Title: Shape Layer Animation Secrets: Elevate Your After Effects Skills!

But this is just a way to add additional animation without breaking the original motion path. Another example of a detail is the movement of the machine itself. As you can see, as the portafilter is coming out,
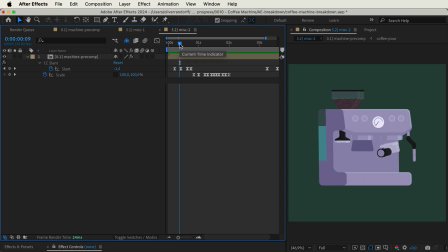1985s
the machine slants slightly towards the left as it's reacting to that movement. And also when the beans are being grinded, you can also see that the machine sort of bobs up and down. And at the very end, as the portafilter attaches again, there's this slight movement in the machine. And of course, this wouldn't happen in real life, but often in animation, if we exaggerate certain things, it just feels a lot better and a lot more coherent.
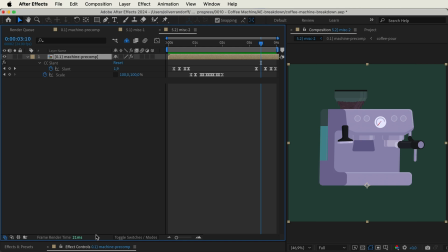2013s
So I've done this first of all by adding an effect to the machine called CC Slant. And I've just set the anchor point to the bottom of the machine.
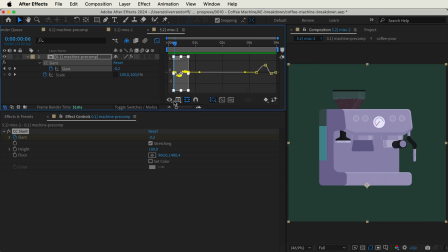2022s
And as you can see here at the very start, I have then animated that slant, which is slanting the machine back and forth, to just slightly go left and then settle as the portafilter moves out. And also towards the end, as it attaches, it's just sort of dragging the machine to the right and then settles again.
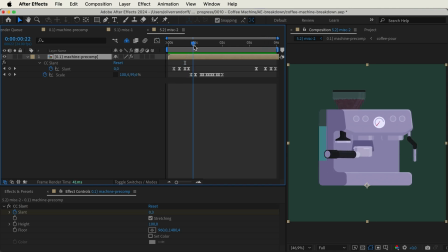2042s
Now for the grinding of the coffee beans, where the machine sort of bobs up and down, I've done this using very simple scale keyframes, again with the anchor point set to the bottom of the machine. You can just see that it scales up and down ever so slightly, and to make this a bit more random,
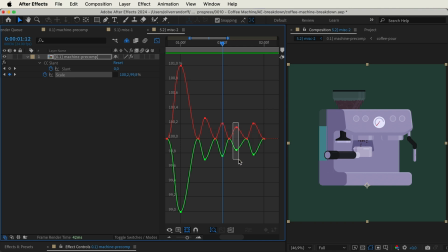2062s
I've adjusted the timing and just decreased the scale at certain points and increased it at others. And to really get that squash and stretch feel, you can see that whenever the X scale is scaling up, the Y scale is scaling down.
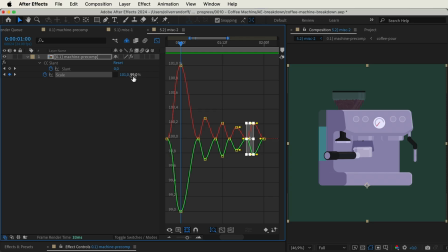2076s
And this is just to retain the volume of the object, because if, let's say, I were to set this to 105, in the X scale, but just leave the Y scale at 100, you can see that the machine seems a bit off because the volume is not retained.
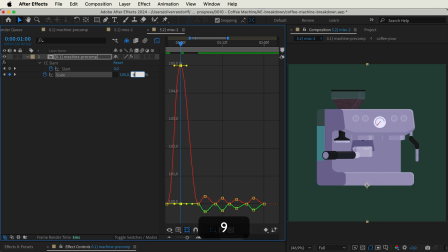2093s
But if I were to decrease the Y scale, you can see that this is more in line with the original volume if I were to set it to 100, 100. So this is just the way that squash and stretch works. The most important thing to keep in mind whenever you're doing these sort of animations for social media is that it loops properly. The thing is that whether you're on TikTok, Instagram Reels, anything like that, the way that the video player is set up is that whenever it's done playing, it just loops again. So you want something seamless. In this animation, you can see that the coffee is being pulled, glass moves out, and it starts over again. So there's a few considerations that I kept in mind to actually make this work. First of all, whenever you need something to loop, it needs to end at the exact same frame that it starts at.
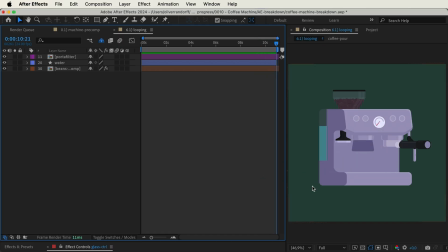2143s
So you can see here at the very end, the glass moves out and we have the portafilter again attached to the machine. And if we go to the very start, this is the exact same frame. Something you may not have noticed is that whenever the coffee beans are being grinded right here, the actual amount of beans decreases, so it moves down.
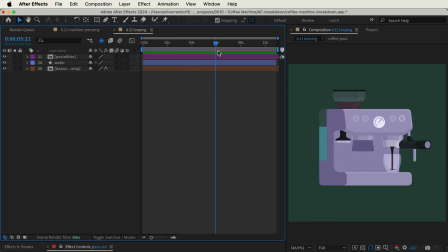2165s
And also whenever the shot is being pulled, you can see that the water decreases as well. So this is something to keep in mind whenever you need to go back to the initial starting point. The way that I've done this is just by subtly towards the end, just increasing the volume of both of them as the glass is moving. And because of the fact that the glass is quite big, it's moving fast, it's taking all of the attention, so you most likely don't even notice that the water and the beans are going back to their initial level.
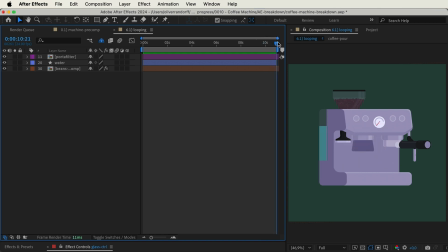2195s
And because of this, the transition to the start just seems very seamless. So by moving the glass, I actually redirect the attention of the viewer, and they most likely don't even notice that there are any changes happening in the background. And another great thing about this glass animation is that it moves towards the left, which means that it's sort of pulling that motion in that direction.